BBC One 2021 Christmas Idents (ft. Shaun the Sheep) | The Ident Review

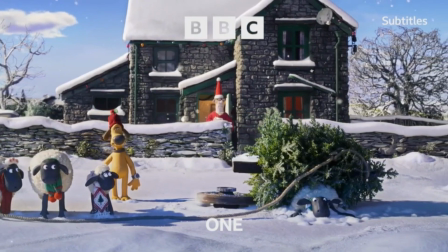It's a detail I wasn't expecting and just really caught me unawares. Another thing Aardman projects can achieve with great success.
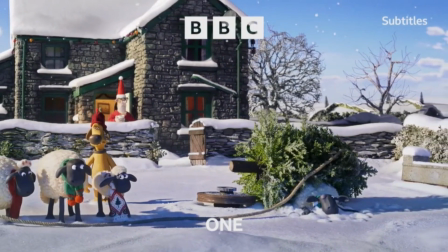I suppose you could say that the sequence runs for far too long, with most of the screen time just consisting of a panning shot seeing the sheep under the tree struggle, whilst the others act casual.
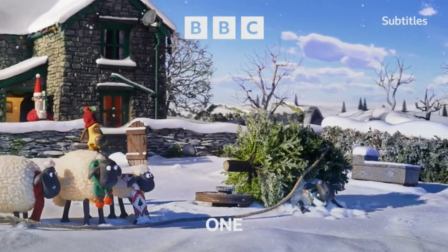And this is true, it's probably been elongated to give continuity announcers time to read their bulletins before whatever programme is coming up next.
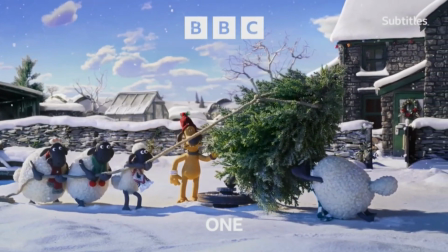This is also probably a full-length version. I'm sure for most of December we'll see shorter variations of these scenes.
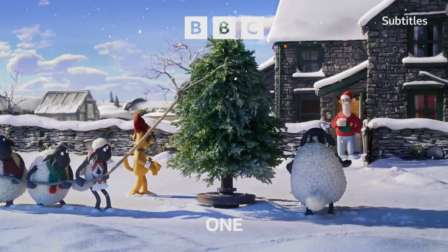Finally, doesn't the whole setting look magnificent?
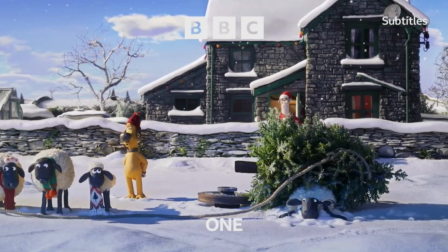Stop-motion animation is Aardman's bread and butter, and they have truly mastered the craft to a T. The environment looks gorgeous,
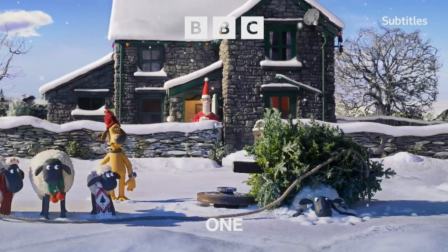caked in the bright white snow, there's lots of great little additions to the character designs to lend itself for Christmas,
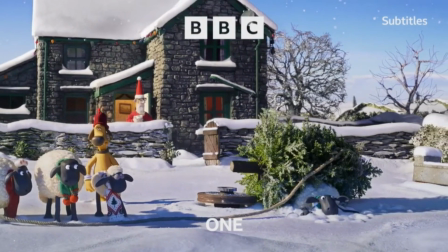and it all flows so smoothly and crisply. It truly is a stunning bit of visual art.
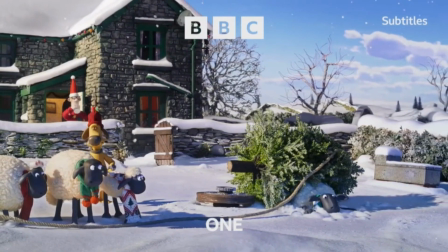That's a good start to kick off with, but let's see if Shaun & Co. can follow it up with our second variation in the afternoon.
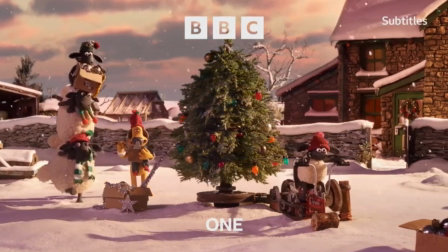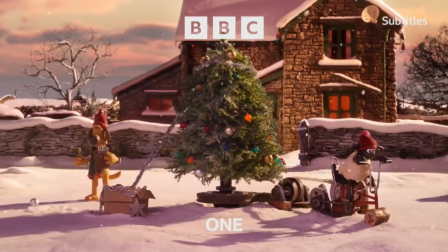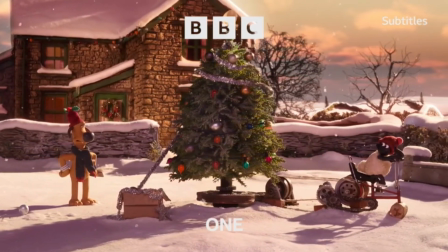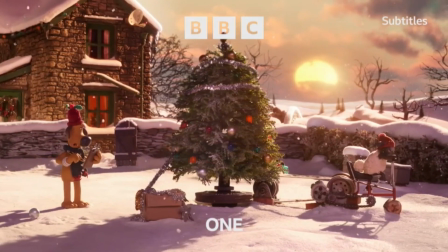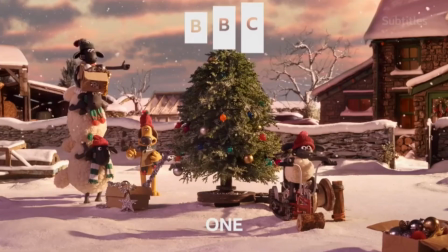Chaos ensues as expected. We seemingly continue from where we left off in the morning.
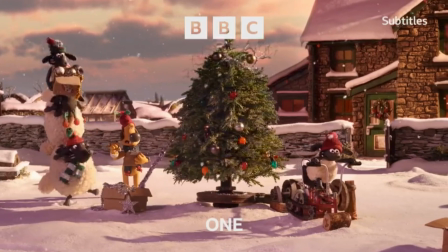The Christmas tree has now been set up right properly, and now the decorating can truly begin.
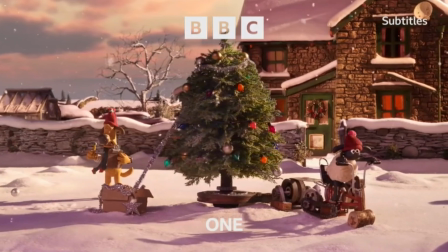We've got Shaun atop several other sheep, throwing on the baubles which hang on the tree, whilst Timmy,
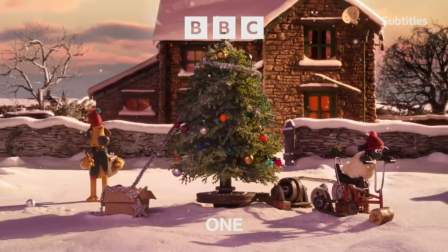the youngest of the flock, is working his hardest, peddling away to unravel the tinsel that will encircle the festive symbol.
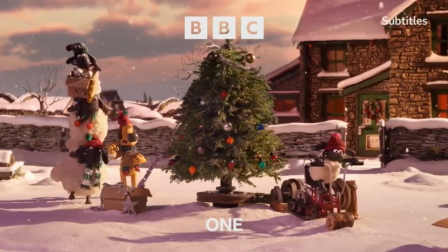Once again, there is some great little comedy moments here, namely where Shaun and the others lose balance and collapse into the snow.
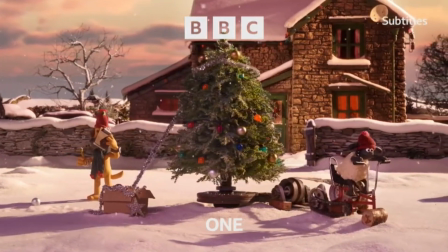The collapse itself happens off screen, which I found a bit of a shame. The slapstick potential of the fall and the aftermath could have been quite humorous, but it's a small nitpick.
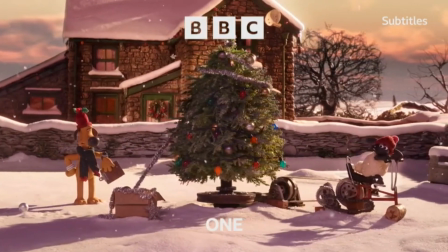The little moment near the end where Timmy pauses on the bike to let out a sigh before carrying on is both funny and also makes you feel a little sorry for him.
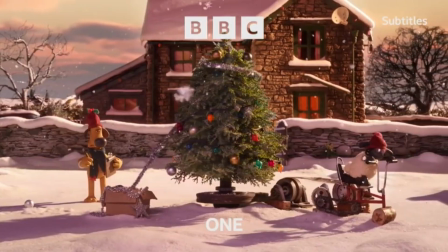Like, why have you got him doing the hard manual labour? He's only a little un. Also, I love the random sheep who just skis by right past the front of the screen.
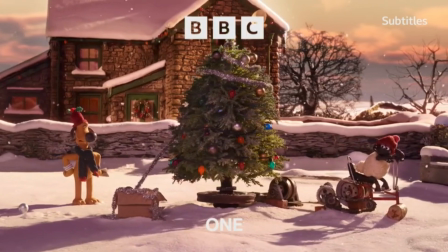Another moment of something unexpected happening that is simple in concept, but somehow just works.
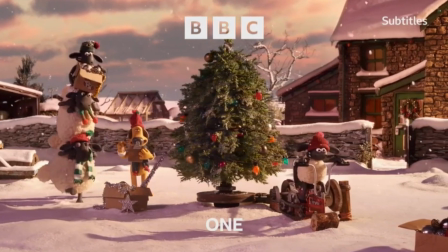We don't see the farmer appear this time, but Bitzer is still on hand to oversee events. Not very well, mind you.
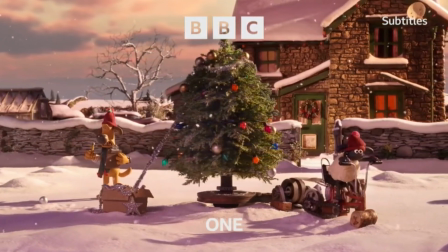I think I prefer the morning sequence initially. I felt the comedic elements were achieved a little better, and I prefer the bright morning snow setting compared to this late afternoon dusky one.
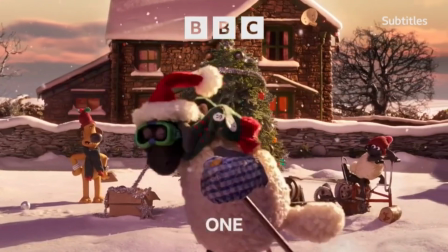But this is still a triumph visually. The setting may be the same, but the slight colour change given the time of day is subtle but effective.
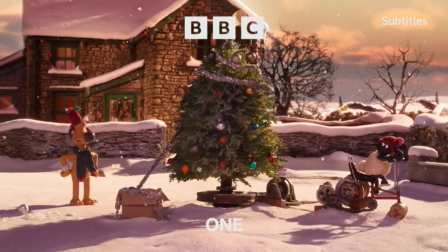And again, all of the character models look fantastic in the actions they're committing to.
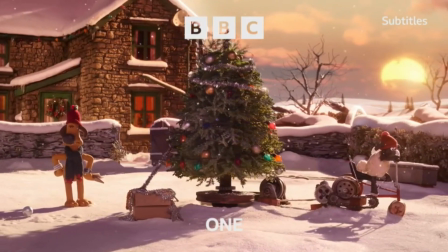So we've seen the flock work through the morning and the afternoon, but what's going to happen when we reach our final variant, in the evening?
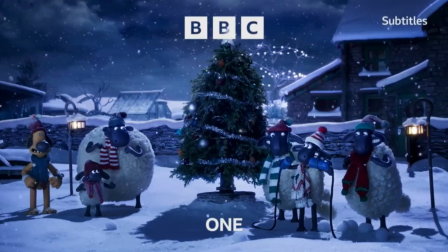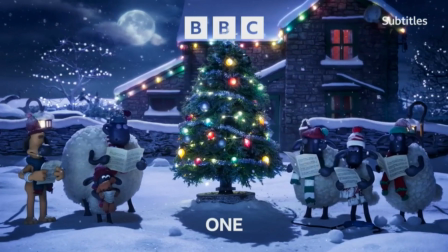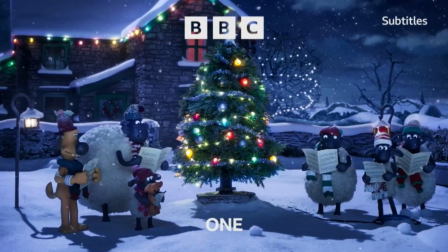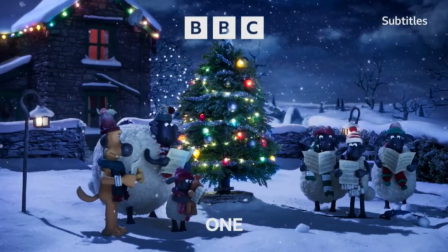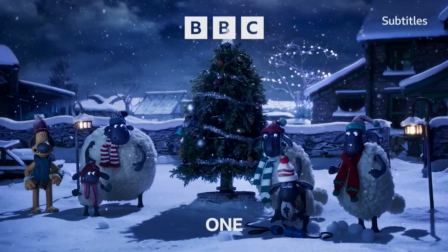Blimey, this looks gorgeous. Snowy settings always tend to look great when it's set against an evening winter sky.
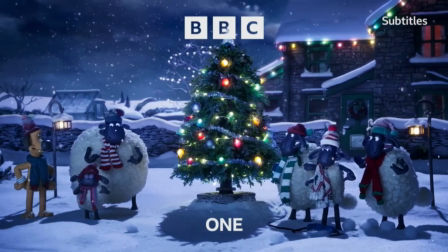The dark blue and black hues of the sky, illuminating with shining white stars, look great against the bright snow,
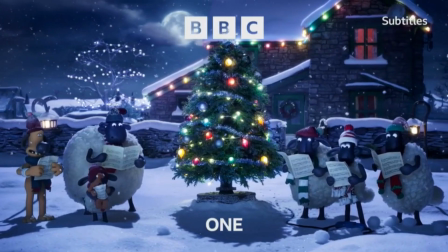the gorgeous green hue of the Christmas tree, and of course the multicolour array of lights.
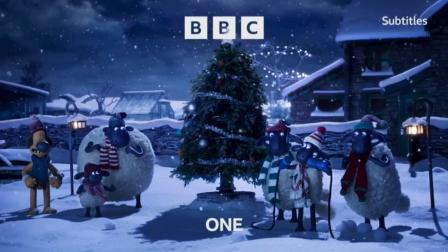We see Shaun plug in the tree, the lights turning on to the sound of cheers and celebrations from the flock.
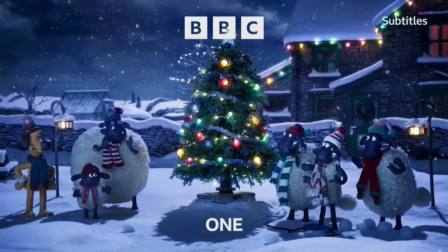A hard day's work all worth it for this.